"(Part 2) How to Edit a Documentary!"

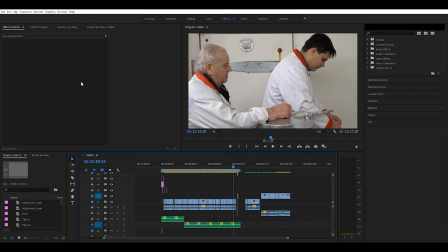Hi guys, it is T-Bone Pearson here. I'm still hard at work on this documentary. This is episode two, where we follow the two Danny Jolie and his grandson Jake around the butcher shop,
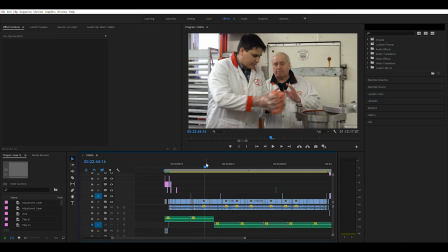and they're going to show us how to make breakfast sausages, which I never knew how they made it. So this is interesting. At this point right now, the episode is, If you hover over this right here, it will tell you the duration, which is 16 minutes and 13 seconds.
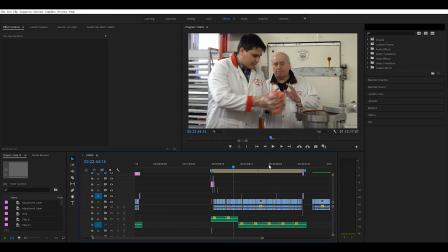What I'm trying to do right now, I call it boiling things down. I don't want the audience to be bored. I don't want the episode to be repetitive, the same information over and over and over. I'm going to go through and see if I can trim the fat, as they say, if we keep it within the butchery field.
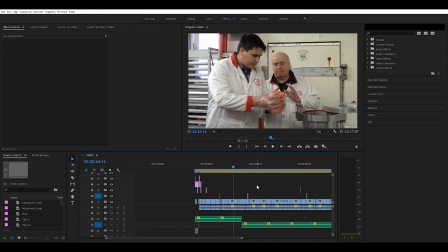Let's have a look here. this could be boring but this is hey it's this is editing it can be really boring at times but actually I find it fascinating it's fun to actually create something that people will enjoy so I'm gonna watch this through so hey you guys can watch me work for
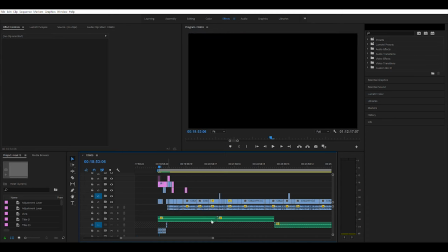a little while I don't mind it because I could editing can be lonely so sort of fun to shoot a video and you guys
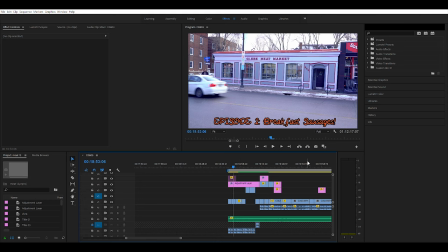can watch or ask questions I know I'm getting a lot of people on Facebook watching this and on YouTube as well.
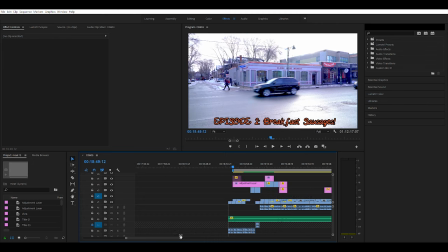So let's watch from the beginning. This is the intro. So I decided to go with a title just to, for people who saw the first one, just let them know that this is the second episode.
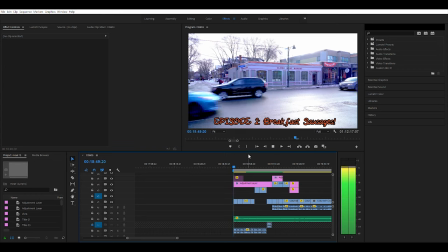Okay, now I'm talking. Okay. All right, let's try it. Let's try this.
This is a story of a man, a story of a man's work,
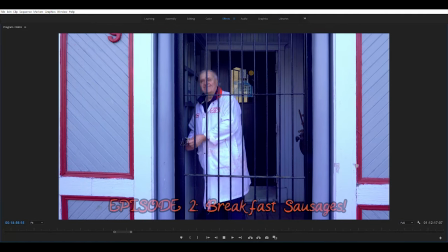a skilled craftsman with his hands, with a semi-centennial of dedication, knowledge, and experience.
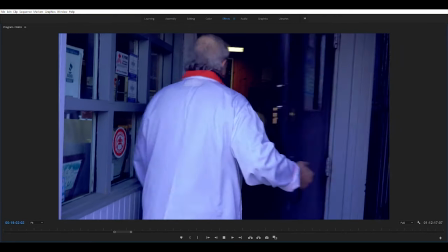The best of the best, an unsung hero of the food industry.
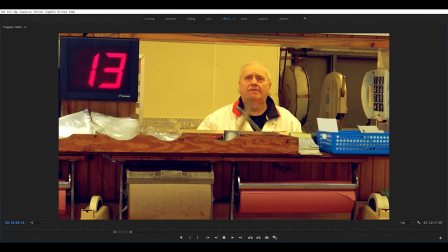This is the story of my father, Butcher, a life behind the knife.
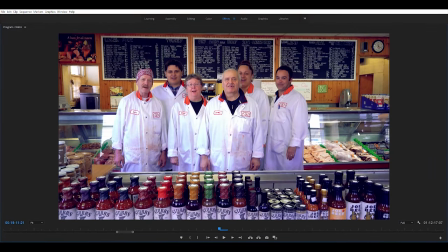Welcome to the Glee Meat Market.
Okay, so my thought is perhaps, so how do I, okay, so I hit the tilde key. That makes it full screen. Not true full screen. I think you hold down control and Tilda to make it fill your entire screen. Let's go to the beginning again.
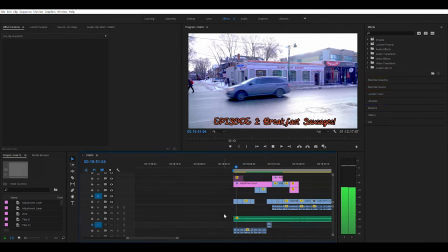This is a story of a man. A story of a man's work.
I'm thinking I'll have the title of the series because this is going to be up on Amazon Prime in the States and the UK.
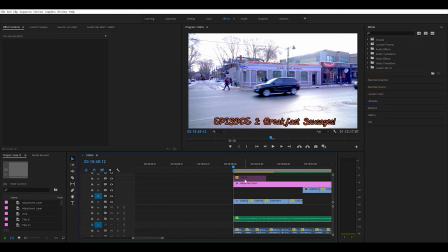And it's called Butcher, A Life Behind the Knife. I'm thinking I should have that right away just so we know. So let's make up a title here, guys. I have one here that's grayed out maybe I should enable it what's going on yeah so
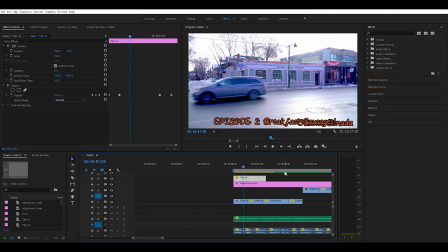I must have turned this off for some reason oh it was just where we shot the
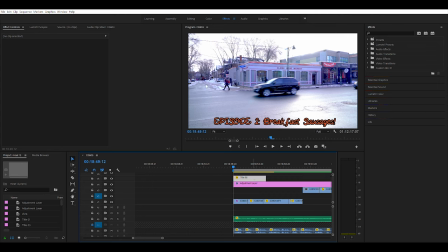footage so it was Ottawa Canada maybe we could steal that and we'll take Ottawa Canada up to the top here it's a little slow I think because I'm recording as well as editing and slowing things down a bit all right so let's go up here and And I don't like that font for the
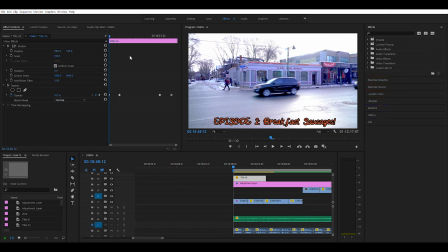title. Again, this is really chuggy when I'm rolling. I may have to stop. Okay, here we go. So let's go butcher a life behind the knife.
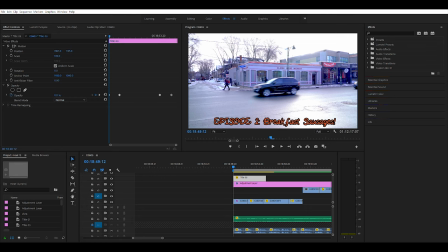And let's change the font. It's too silly for this. I don't mind the episode name being in this font, but this has to be more professional.
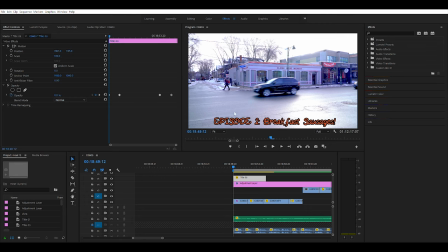So let's go to our fonts here. Now you can install as many fonts on your computer as possible as you want.